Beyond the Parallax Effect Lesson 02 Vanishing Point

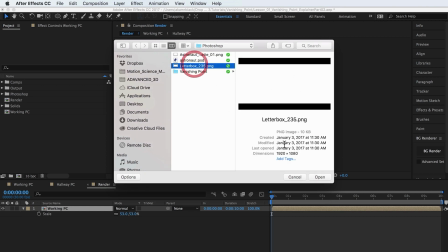Import the included letterbox PNG file and drop it on top of the working composition.
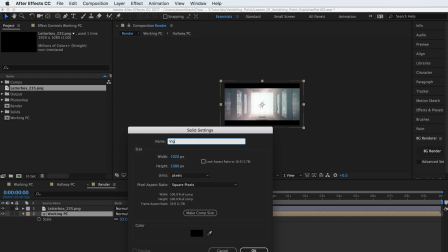Add a simple vignette below the letterbox by using a semi-transparent black solid and mask set to subtract.
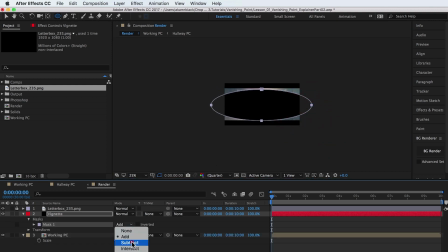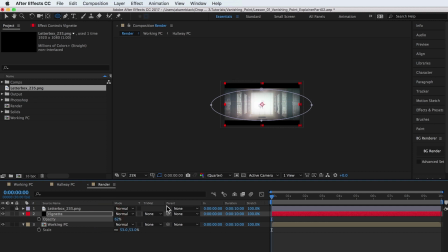This vignette helps to soften up the edges of the frame and give the composition a more realistic feel of a lens.
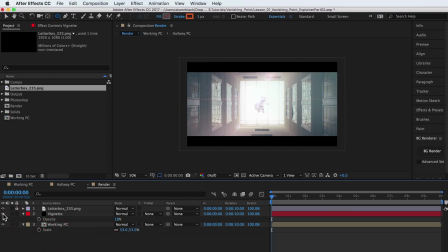A vignette PNG with alpha file is also included in the project files.
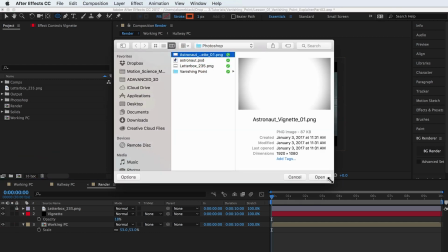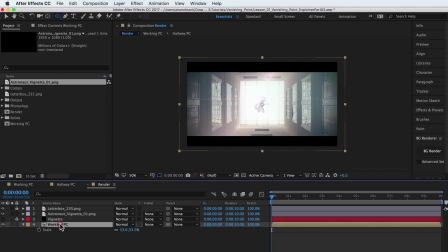Create a new adjustment layer below the vignette. To this layer, add the grain effect. Adjust the settings to give a very subtle grain feeling to the overall image.
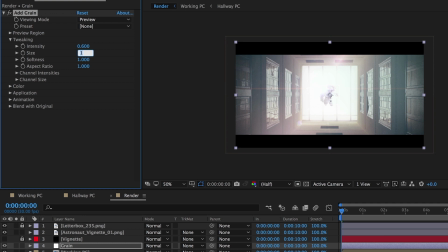In motion graphics, final renders can tend to look too sharp and computer generated. Adding a little grain can go a long way in helping to sell an animation as more believable.
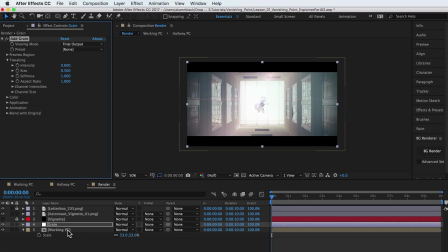New to After Effects CC is the Lumetri color effect. This effect is a powerful color suite built into After Effects.
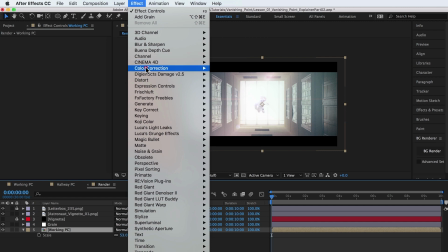The effect can be found by going to Effect, Color Correction, Lumetri Color.
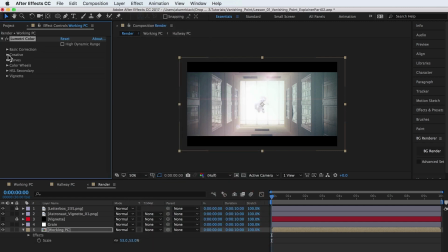apply it to the working pre-comp.
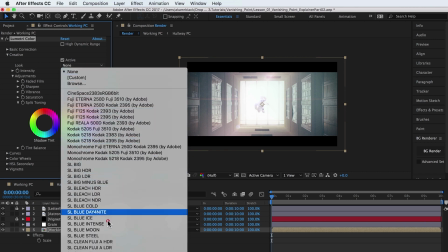Under the creative dropdown, select a filter like SL Gold Tobacco to put an overall color wash on the entire composite.
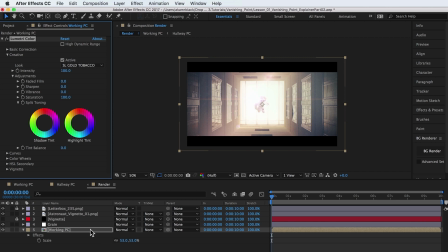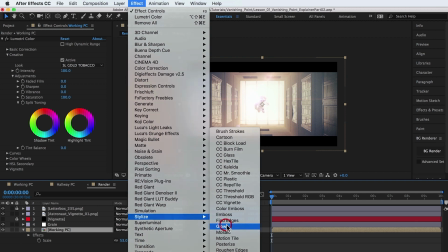Lastly, add the glow effect and set the glow parameters to something similar.
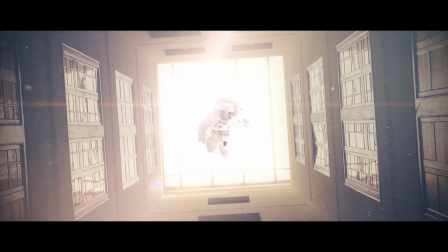And that's it. That's how to create a pro parallax scene utilizing the vanishing point techniques in Photoshop and After Effects.
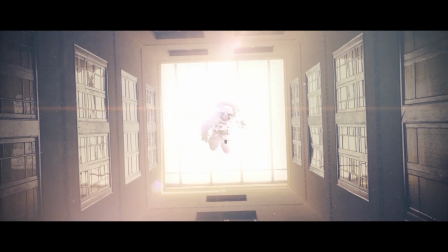Your assignment is to create a vanishing point scene based on a photograph and the techniques you have learned here.
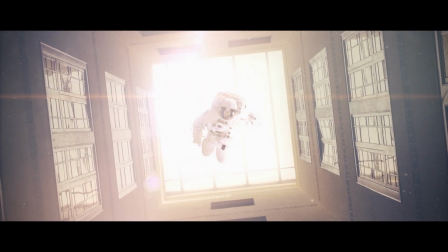Leave your comments below and let me know what you think of this lesson.